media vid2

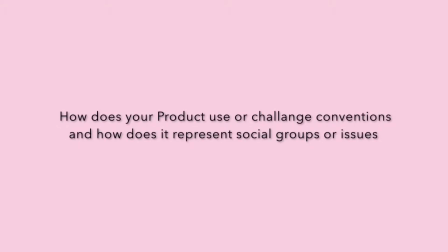[0:00]
The question that will be focused on is how does your product use or challenge conventions, and how does it represent social groups or issues? The first part of the question asks how does products use or challenge conventions, which I will be discussing in the first part of the video.
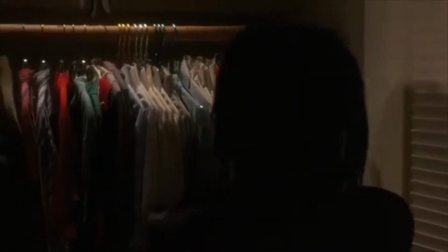[0:15]
The genre of our opening title sequence is a drama thriller, and it can also be considered as a detective film.
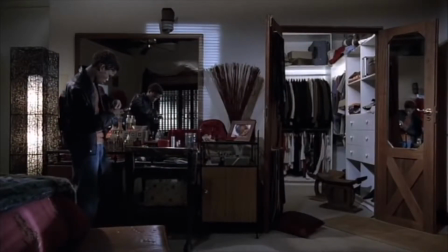[0:21]
There are many conventions in this genre that are used. Examples of conventions in thriller films are breaking in scenes,
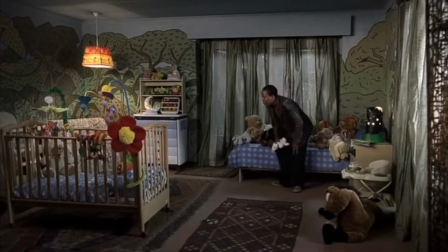[0:28]
as well as when objects or clues are left behind, and which keeps the film active within its own genre.
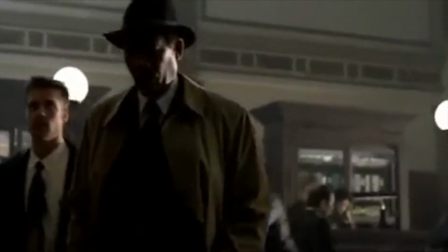[0:35]
In our sequence, one of the main conventions that were used were teen criminals.
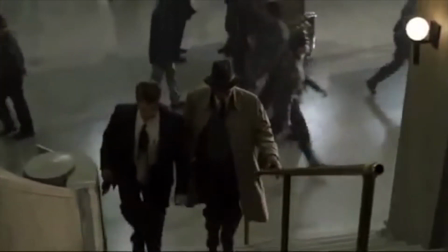[0:39]
The ways in which this was achieved was by having the criminals dressed in baggy, black or dark clothing,
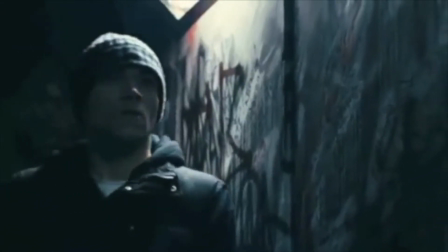[0:44]
in which made them look the role and vividly can express to the audience watching that they are criminals of some sort,
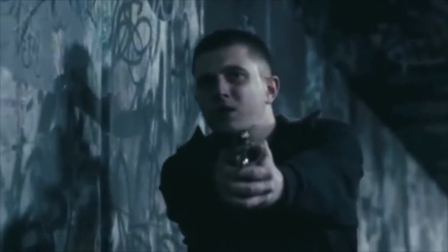[0:50]
which was inspired by these clips from thriller films of teen criminals dressed in dark, baggy clothing.
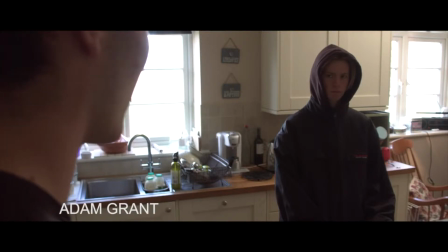[0:56]
In a lot of films that start with a happy family that then unfolds into the drama of the film normally starts in a nice modern-like family home.
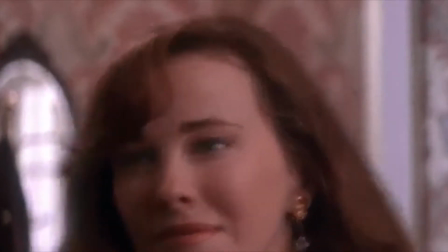[1:04]
At the start of Home Alone, Kevin comes down the staircase during the Christmas season and sees his mother at the bottom of the staircase.
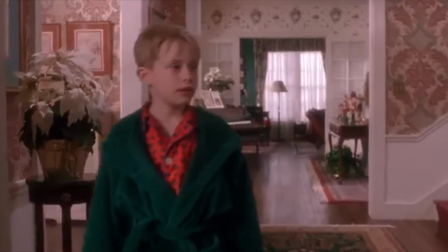[1:11]
This makes the audience's first impression to see a happy family until later on in the film, where it all unfolds into what actually happens in the film.
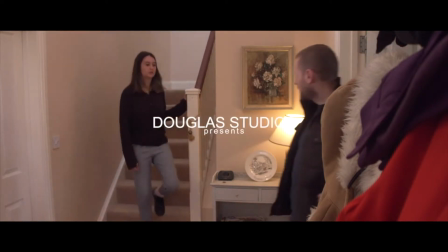[1:19]
This same convention was used in the first shot of our opening title sequence of our actress playing the daughter, Georgia McClellan,
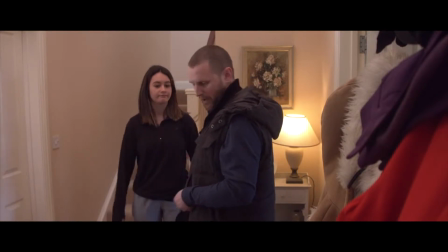[1:26]
coming down the staircase to meet her father,
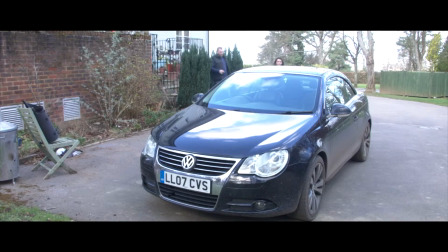[1:28]
who is the head of a secret organisation in which leads them to leave the house as a cue for the criminals to come into
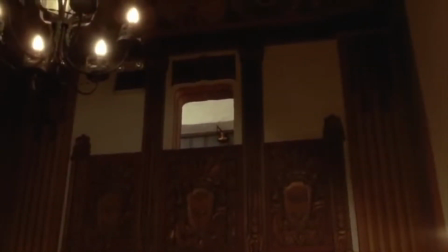[1:35]
the house. In the film Burglar, starring Whoopi Goldberg, she's playing a burglar that breaks into this wealthy owner's apartment.
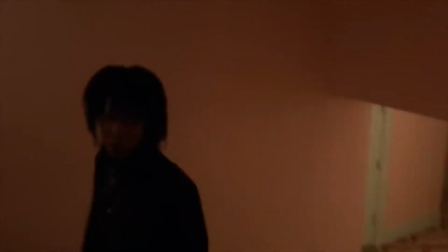[1:42]
She is clearly knowing where she's going as she is confidently making her way through the building and onto the correct floor and room.
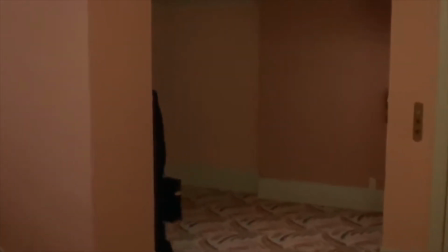[1:50]
The convention used in this part of the film is of a burglar knowing exactly where they're going and making them seem professional and as if they're on a mission.
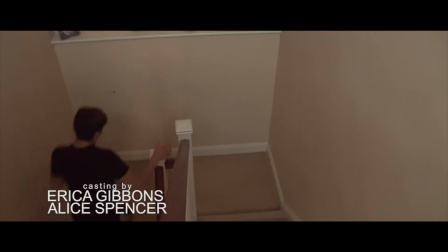[2:00]
This convention is also used in our sequence when our actor Tom Francis, playing one of the criminals,
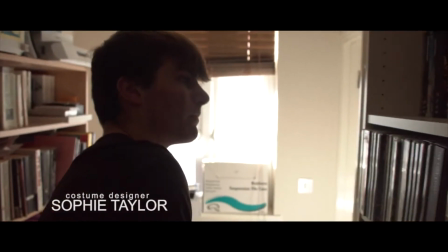[2:05]
goes up the staircase whilst knowing exactly where he is going to find the file.
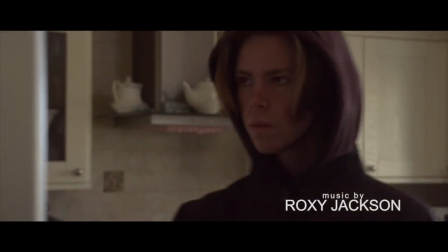[2:10]
This builds impact to the scene and begins to add tension and a faster pace into the sequence, which was further enhanced through the editing process.
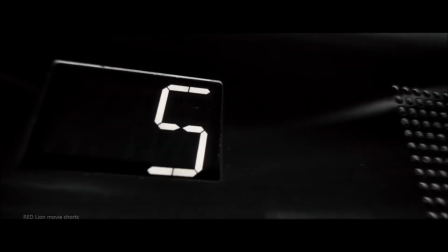[2:18]
A convention in thriller crime film scenes are when objects or items are left behind or changed from their original position.
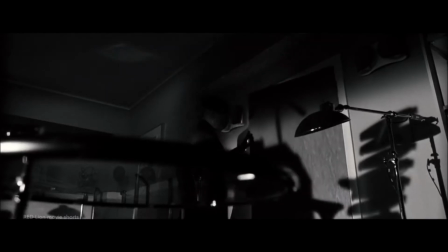[2:26]
This is clearly shown in Casino Royale when Dryden, played by Malcolm Sinclair, goes into his office and sees that the window is open,
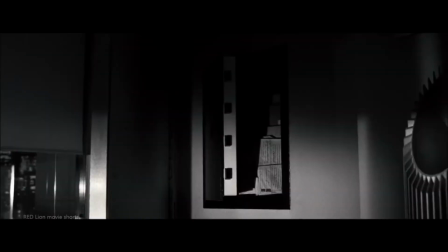[2:34]
which is instigating that someone has been there, and so he turns around to face with Bond.
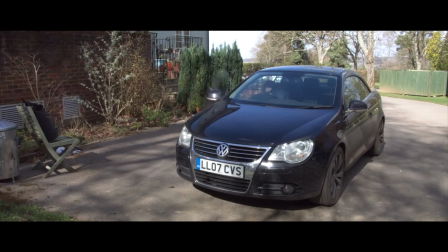[2:40]
This convention was used in our opening title sequence when the undercover good guy, who is also the father,
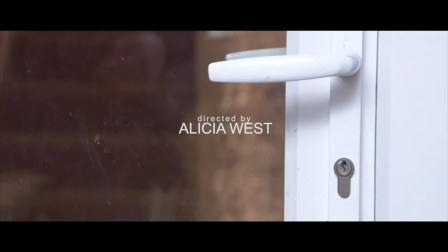[2:46]
comes back home from dropping off his daughter at school and he is about to go on his next mission.
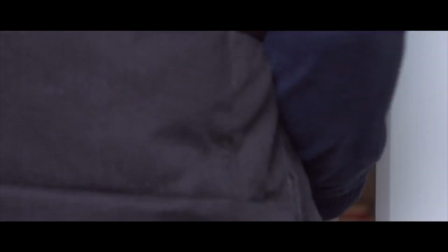[2:51]
However, he sees the milk carton that has been drunken from on the kitchen countertop.
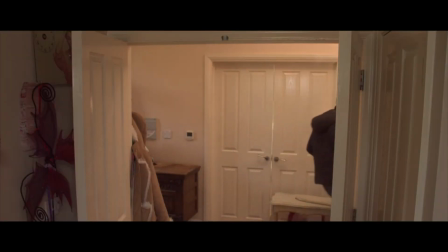[2:55]
This instigates that someone has been in his house, which is then leading him to go check if the file is missing upstairs, which it is.